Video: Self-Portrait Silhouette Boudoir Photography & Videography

Hi everyone, this is Yulia and welcome back to my studio. In today's video I'm going to show you how I create essential silhouette images for my boudoir and nude photography and also for videography. Today I'm gonna be my own model, so let's get started.
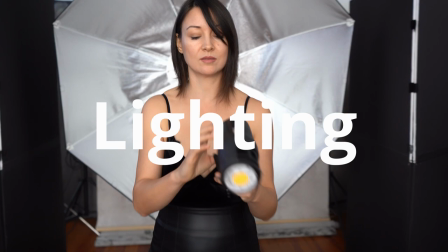Tip number one, lighting.
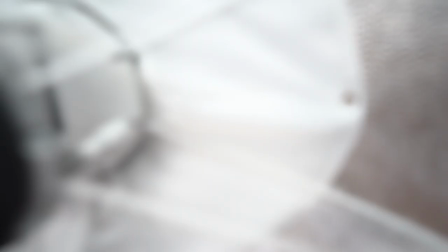To create a silhouette image, you have to position your light behind your subject,
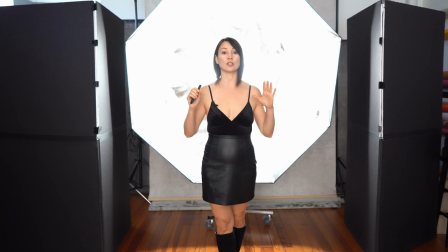facing your backdrop to blow out your backdrop,
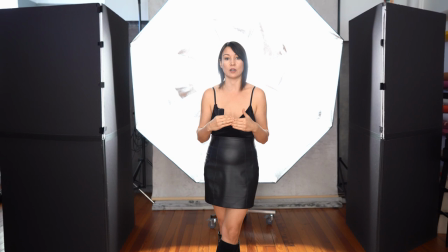making it super bright and separating your subject from the backdrop, keeping it in dark.
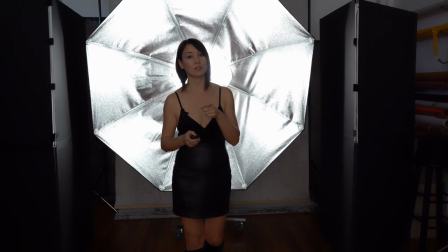And to keep your subject in dark, you have to increase your aperture. And that's what we're doing now.
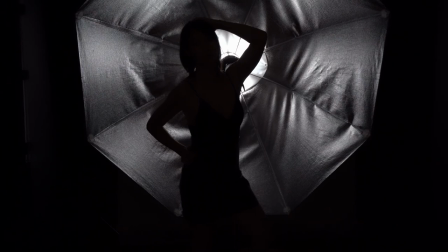So now I am in a silhouette.
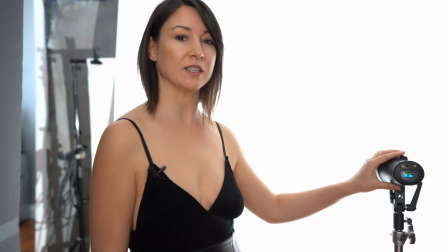Keep in mind that you also have to shape your light.
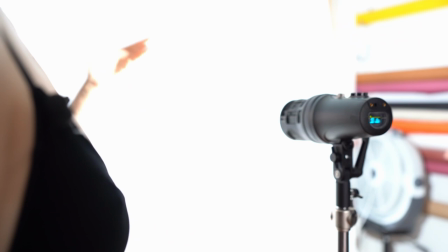Here what I'm using is my favorite continuous light, Stella Pro by light and motion.
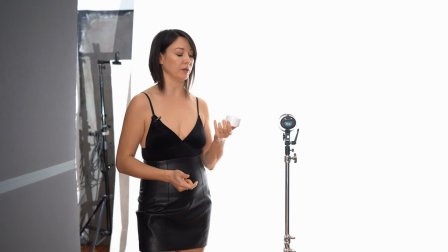And as you can see the light is spilled all over the backdrop.
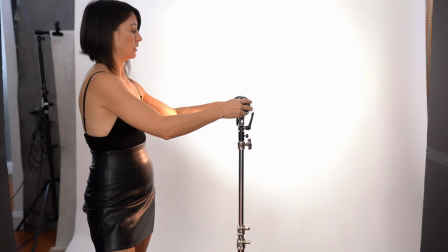And how I'm gonna shape it with this 50 degree optic. So let me put the optic on and see that now
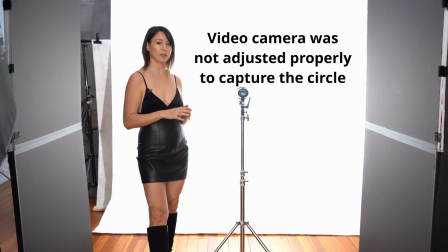my light is more directional and it's in the shape of circle. That's what you're gonna see in all those James Bond movies with silhouette images shaped in a circle.
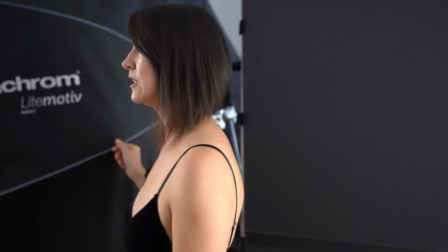But in today's video I'm actually going to use Elinchrom Leitmotiv Indirect Modifier and I'm gonna shape my silhouette image in an Octobox to make my images look different. Tip number two, framing your subject. No matter what your frame is, a close-up shot, a medium shot, or a full body shot,
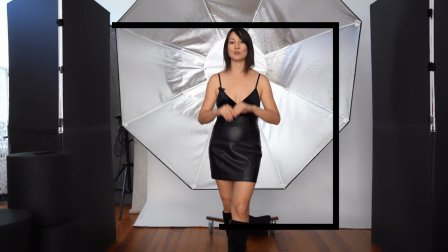you have to frame your subject into your light.
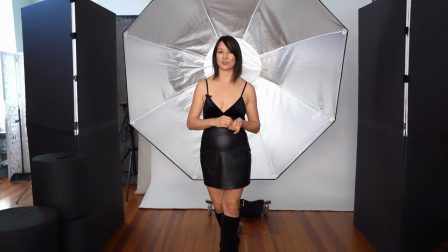For example, I want to do a full body shot and I want to frame it in my Octabox.
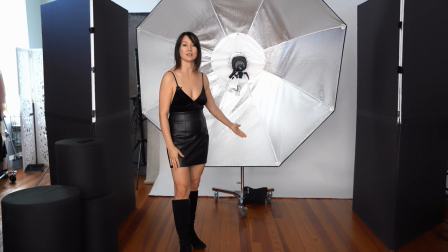Since my Octabox is a little bit above the ground,
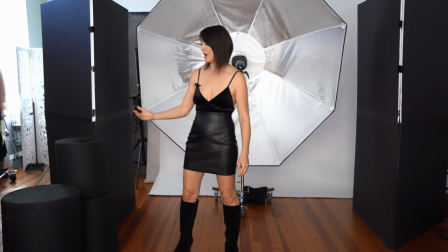I have to lift my body a little bit up to frame it in the light of Octabox, in the shape of Octabox.
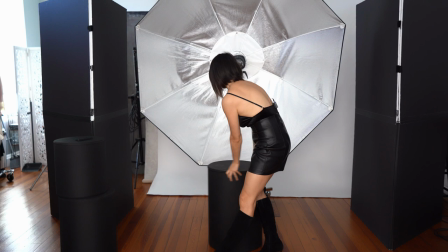And to do that, I'm gonna use my posing tubes.
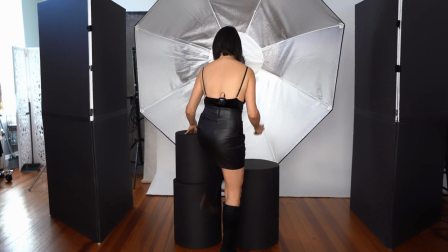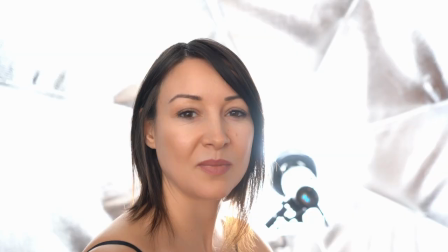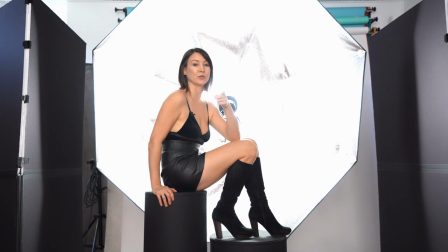And now my body is completely framed into the light. Now let's talk about posing, but before we do that, watch this quick video.
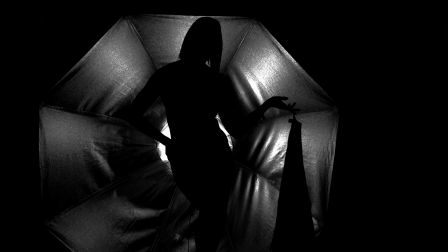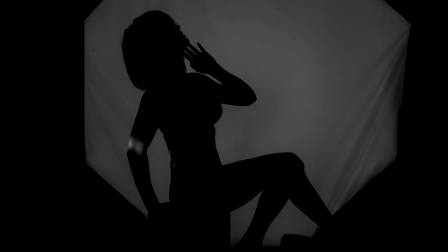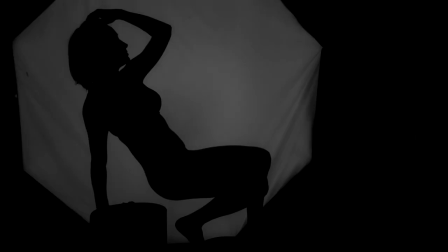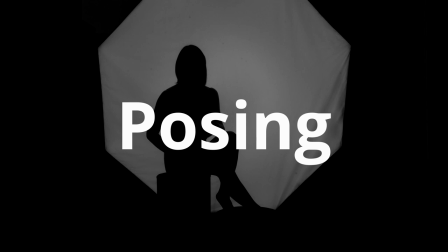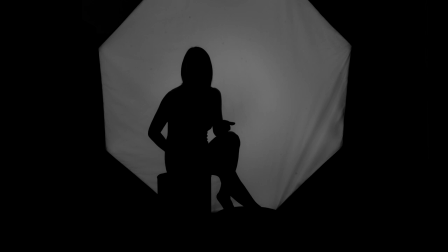While posing for silhouettes, we are highlighting beautiful shape and curves of our subject. We have to create negative space by moving our subject's arms and legs away from
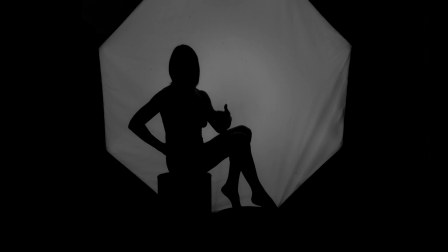from the body, creating beautiful triangles to achieve flattering silhouette pose. In this video, I'm going to show you one sitting pose and one standing.